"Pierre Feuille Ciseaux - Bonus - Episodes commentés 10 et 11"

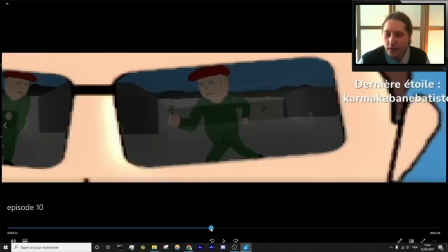(11:54)
Ok, finalement il y a un tas de trucs à dire et je crois que je vais effectivement toutes les dire.
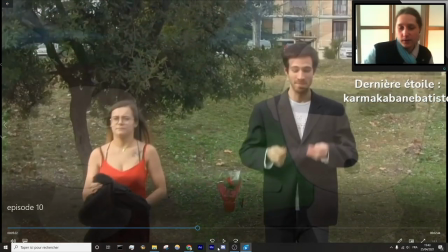(11:57)
Donc à mon avis cet épisode, enfin cet épisode d'épisode commenté ne parlera que de cet épisode, je pense.
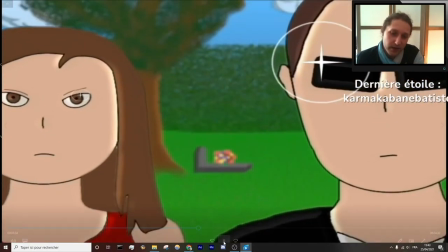(12:05)
Hein. Mais honnêtement j'ai un millier de trucs à dire. Donc déjà cette scène j'en ai parlé.
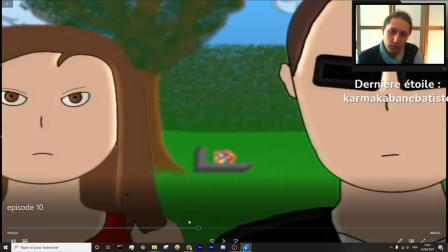(12:09)
Après ils font juste un travelling vers l'avant avec les cheveux qui bougent au vent et je crois que j'ai dessiné peut-être 3 cheveux différents et à chaque fois je mettais les mêmes. Et j'aime bien son regard, il a vraiment l'air froid et enfin ouais.
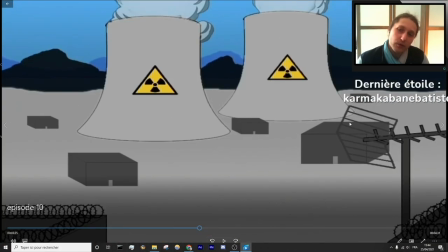(12:26)
J'aime beaucoup ce plan parce que je me suis amusé à essayer de faire en sorte de mettre une profondeur. Et pour que ça fonctionne, il fallait qu'en fait les objets ne se déplacent pas à la même vitesse. Ce qui est loin se déplace lentement et ce qui est près se déplace vite.
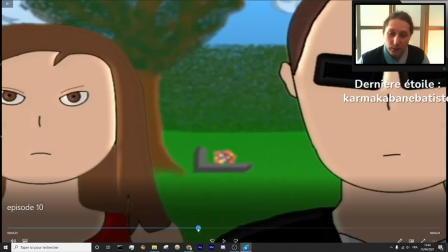(12:37)
Exactement comme quand t'es enfant et que t'as l'impression que le soleil te suit. C'est pas qu'il te suit, c'est qu'il est très loin et que donc quand tu te déplaces, t'as pas l'impression qu'il bouge.
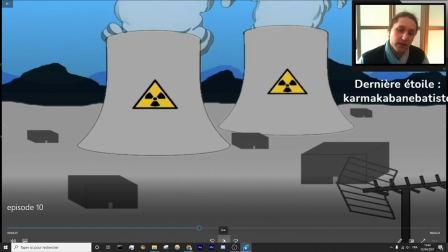(12:44)
Et sur toute cette scène, c'est exactement ce que j'ai reproduit et ça marche très bien. Voilà.
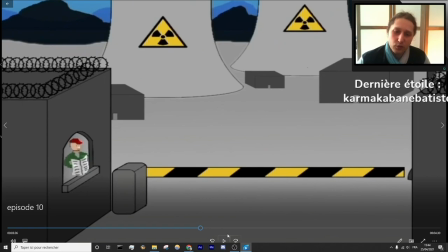(12:49)
Petit zoom sur lui qui, je trouve, est dégueulasse d'ailleurs, se dit en passant.
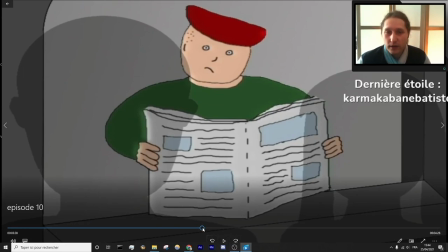(12:55)
J'aime bien cette scène, mais j'ai pas grand chose à dire. C'est sympa les ombres qui viennent.
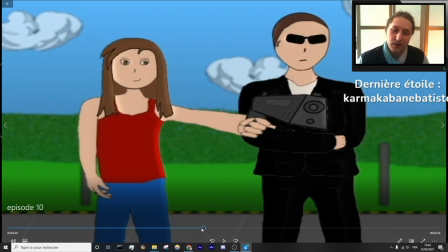(13:05)
Là aussi, j'ai pas grand chose à dire, à part que j'ai essayé de dessiner une espèce de parking. Ouais, en fait, là, l'idée, c'est que je me suis dit, mais qu'est-ce qu'on voit quand on voit loin?
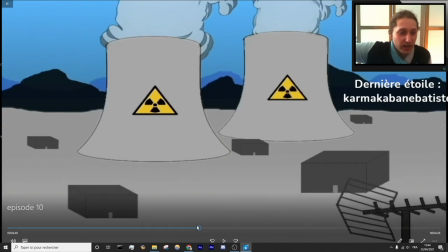(13:13)
Quand on regarde loin, qu'est-ce qui bloque la vue d'une manière générale? C'est souvent des montagnes.
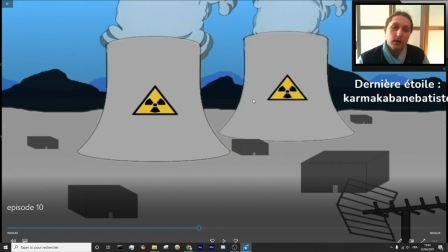(13:18)
Pas toujours, des fois, c'est des habitations, tout ça. Donc, je savais pas trop quoi mettre. Des montagnes, c'est le truc le plus simple à faire, donc j'ai balancé des montagnes
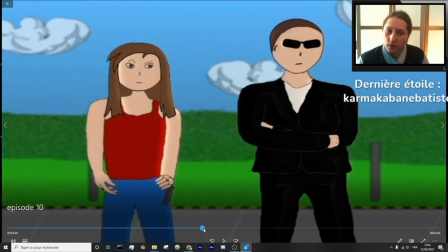(13:28)
et là j'ai décidé que pour être cohérent, qui venait de l'herbe, bah j'ai mis de l'herbe. Voilà.
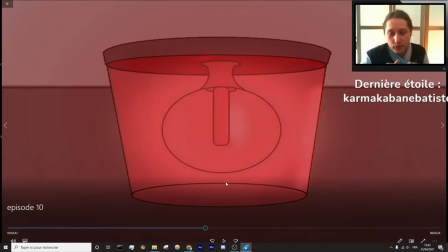(13:36)
Ce passage il marche super bien parce que justement en fait le dessin animé je l'ai totalement fait en fonction de la musique.
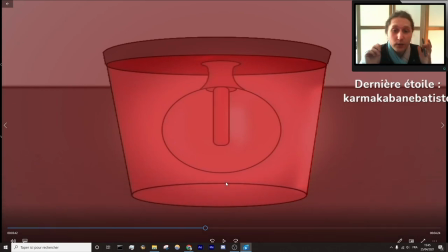(13:41)
C'est-à-dire que je savais que ce serait une bataille dans la centrale qui tabasserait plein de monde et qui volerait de l'uranium. C'est tout ce que je savais. Tout le reste, j'en avais aucune idée. À un moment donné, j'ai imaginé une espèce de un robot géant contre lequel il se battrait et tout ça.
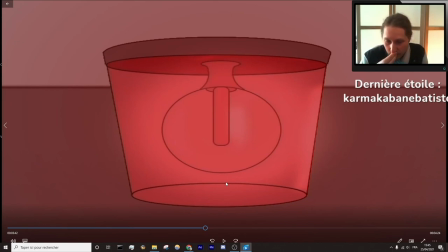(13:54)
Et bon, je ne l'ai pas fait, j'ai fait autre chose. À un moment donné, j'ai imaginé que Gamma il dévirait plein de balles et que Sophie la regarderait loin, qu'à un moment donné, il donnerait un coup de poing à un mec en arrivant au corps à corps avec quelqu'un qui lui tirait dessus à la gatine. Enfin, j'ai imaginé plein de scènes. Mais en gros, d'une manière générale, pour comment j'ai fait pour visualiser tout le dessin animé, j'ai pas raisonné dans son ensemble.
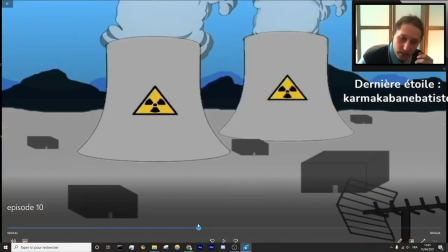(14:14)
À chaque fois, je regardais une scène. Et je faisais 4 temps, c'est-à-dire 1, 2, 3, 4, voilà, et je m'arrêtais.
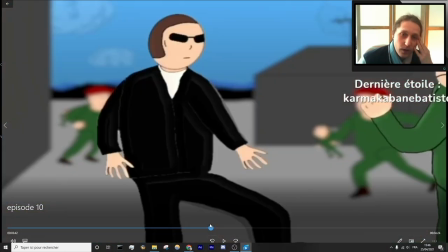(14:23)
Et après je faisais 1, 2, 3, 4, 4, et je m'arrêtais.
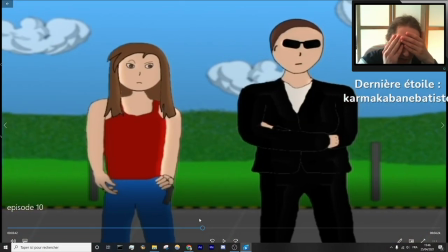(14:27)
Et dans l'idée en fait, je fermais les yeux, j'écoutais la musique, et j'essayais d'imaginer ce que je visualisais sur la musique.
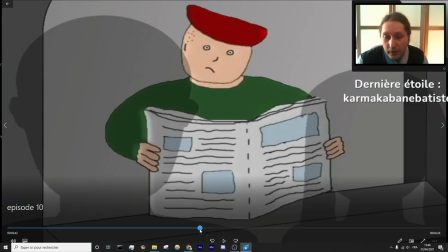(14:33)
Et là en fait, tout ce passage,
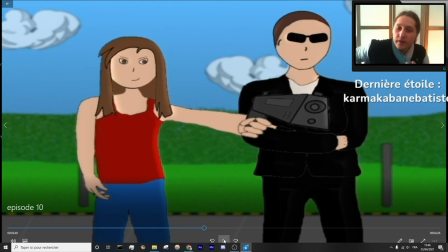(14:39)
ça me faisait vraiment penser à une phase de préparation en fait. Là c'est le début, donc la tension monte, ils arrivent. Et c'est exactement ça, sur les 4 images, on voit qu'ils arrivent, donc on découvre les lieux, on les découvre eux. Et après, tout de suite, ça part très fort. Regardez, j'enlève le visuel et je mets la musique. Écoutez, juste la musique.
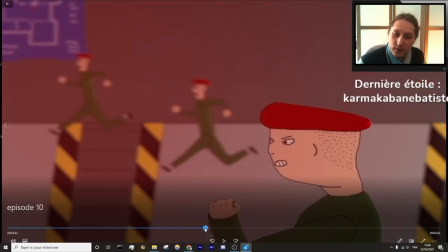(14:59)
Donc là, c'est très fort, on est tout de suite dans l'action en fait. Et je me suis dit, ce serait marrant que ce bruit, ce soit une alarme qui sonne en fait.
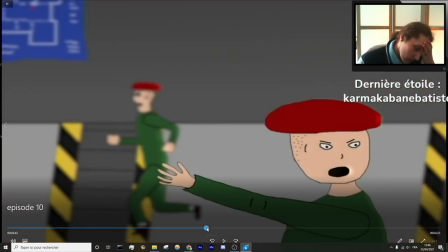(15:07)
Et tout ça, chaque fois, je l'ai imaginé en fermant les yeux et en imaginant, ok, qu'est-ce que je visualise?
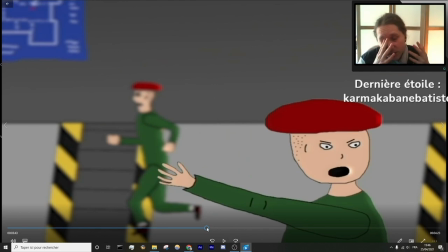(15:12)
Et dès que j'avais vaguement une idée, je me dépêchais d'en faire un storyboard et de le coucher sur un storyboard dégueulasse, mais juste avec le mouvement pour imprimer l'idée en fait, pour pas que j'oublie. Et donc tout ce que vous voyez, c'est ce que je visualisais.
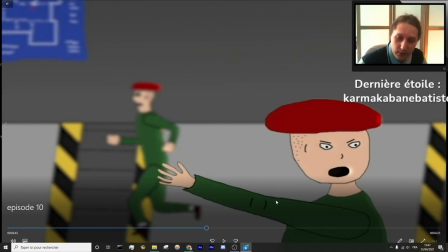(15:25)
Éventuellement, un gars au premier plan, effectivement, qui gueule à ses coéquipiers d'avancer. Et voilà.
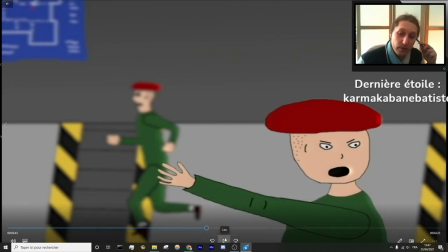(15:31)
Alors sur ça, j'ai pas grand chose à dire, à part que ça m'a pris beaucoup de travail, mais bon, ça, on s'en doute bien vu le truc.
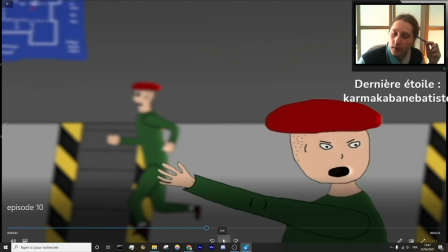(15:37)
Mais voilà, j'ai pas plus de choses à dire que ça. Sur ce passage.
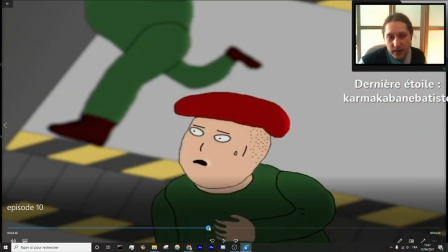(15:43)
Là, c'est quand j'ai découvert qu'en fait, il fallait que. Ah, éventuellement, si. Là, j'ai découvert un truc.
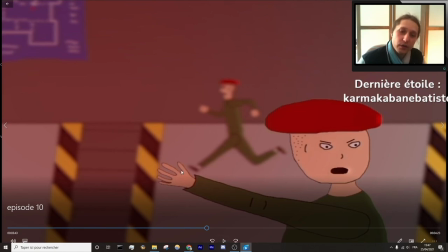(15:50)
Alors, on va pas le voir parce que je vais pas mettre pause à temps, mais dans l'idée, il faut que quand il y a un mouvement qui est censé être rapide, il faut plusieurs choses.
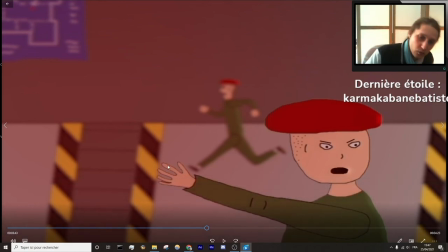(15:57)
Il faut premièrement que le mouvement soit flou, c'est-à-dire que la chose soit floue et pas nette sur le trajet.